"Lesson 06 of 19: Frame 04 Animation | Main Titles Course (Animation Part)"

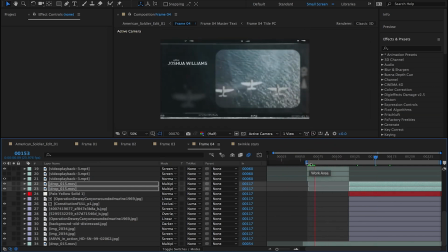28:24 So now it's getting closer to what I think might work.
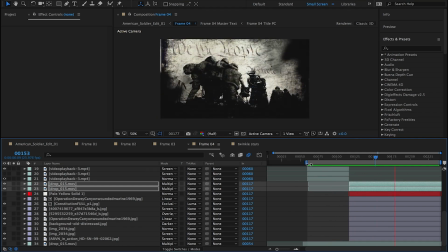28:29 It still feels very contrasty though compared to the previous scene.
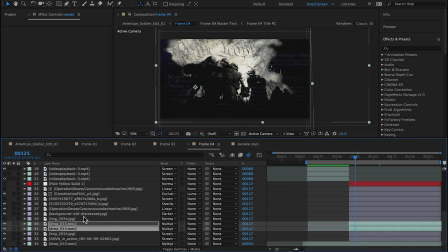28:38 Now I'm dropping the ink footage further down in the layering stack, hoping that it'll maybe lessen some of the contrast.
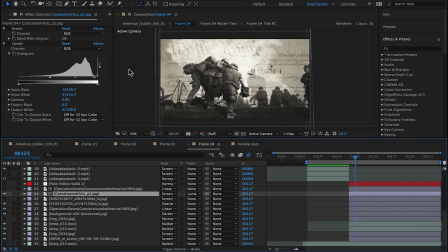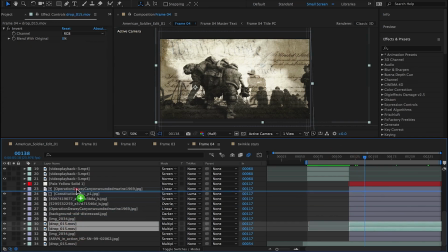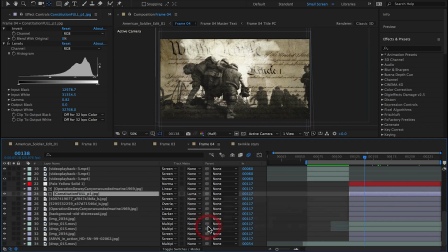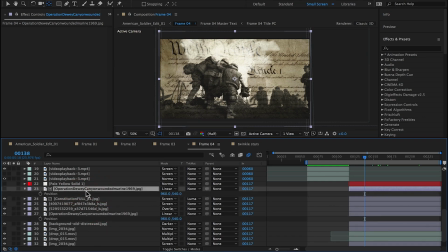Here I'm playing with the curves to try to get the contrast right.
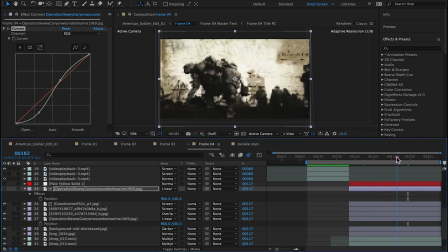Adding a 3D camera for this particular shot.
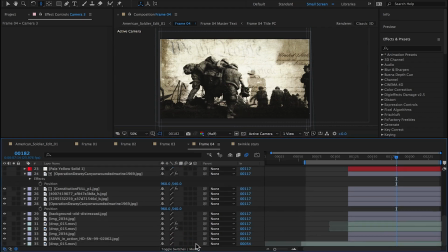29:48 And it's not doing anything yet because nothing is 3D. So I'll make all those layers 3D.
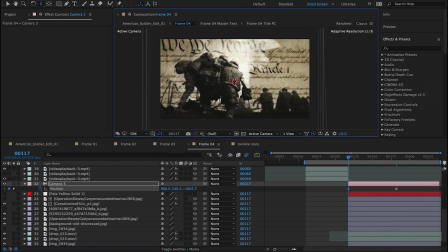29:57 And I tried doing a push in on this shot. I also try something later on where I cut out the 3 foreground guys, separate them from the background, and try some parallax in this shot.
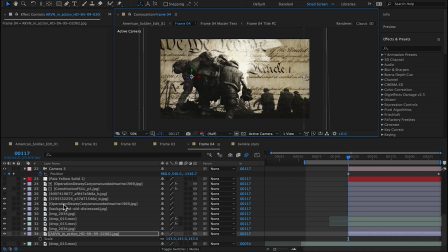30:16 That was kind of cool, but ultimately didn't work either.
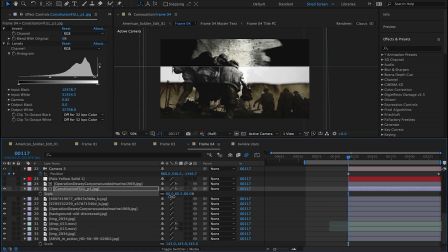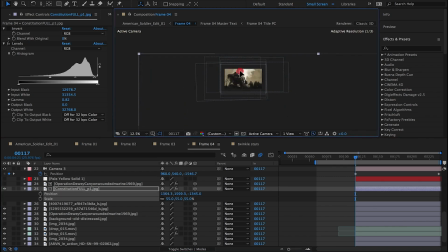So now I've dragged the Constitution so far forward in Z space that it's so close to the camera that I have to scale it way down to 10% just to see it.
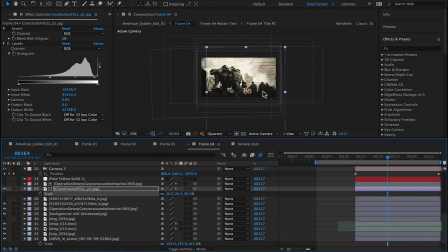30:50 But again, I'm trying to create parallax here to create something interesting.
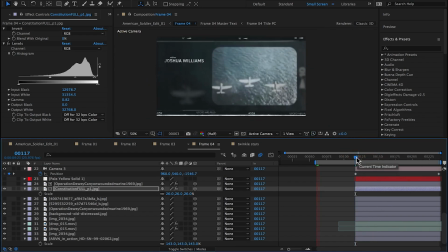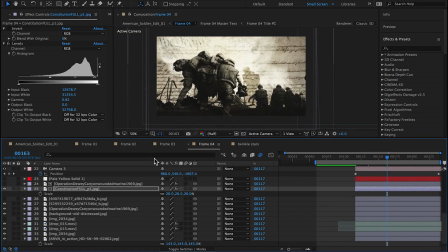31:09 That looks okay.
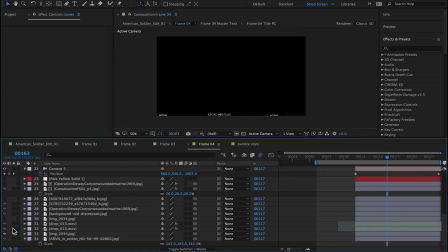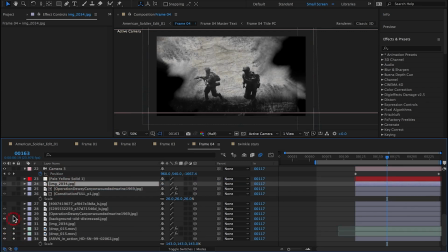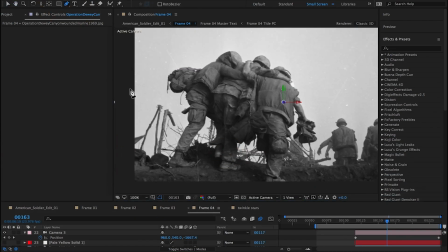31:25 These are the same 3 guys in the background that I used on another animation.
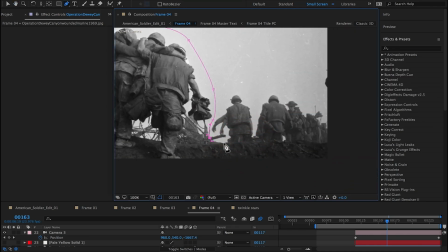31:33 So here you can see now I'm trying to do the parallax effect.
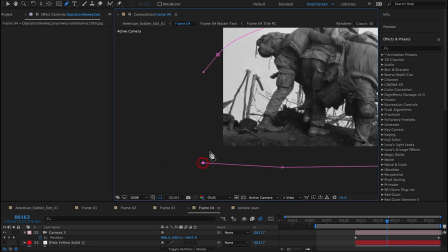31:38 I'm just doing a rough cutout of the 3 soldiers in the foreground to separate them from the background.
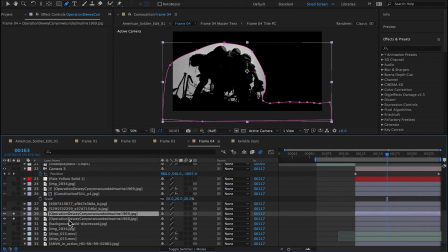31:45 So I'll duplicate the layer. On this bottom layer, I'll turn the mask to subtract.
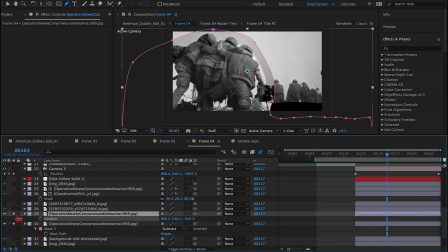31:50 I'll take the foreground layer, bring it forward in Z space, scale it down,
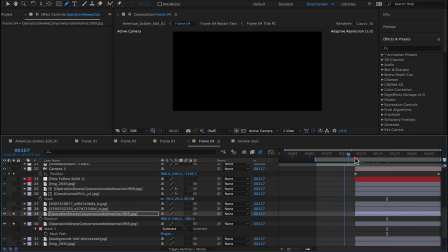31:57 and then I'll see if the camera move, how it looks.
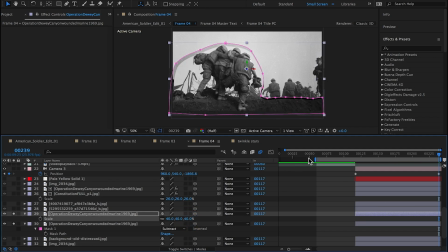32:06 You can see a little bit of movement, but not much. It's not enough to warrant this effect.
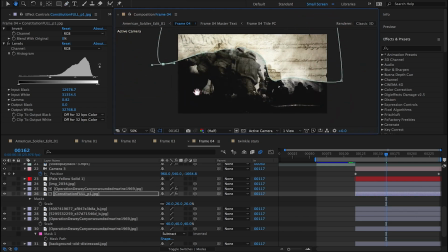32:24 Here I'm cutting out the Constitution, the bottom half of it.
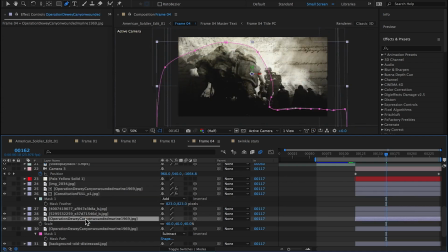32:29 I thought the bottom half of the frame was too busy with the Constitution in there.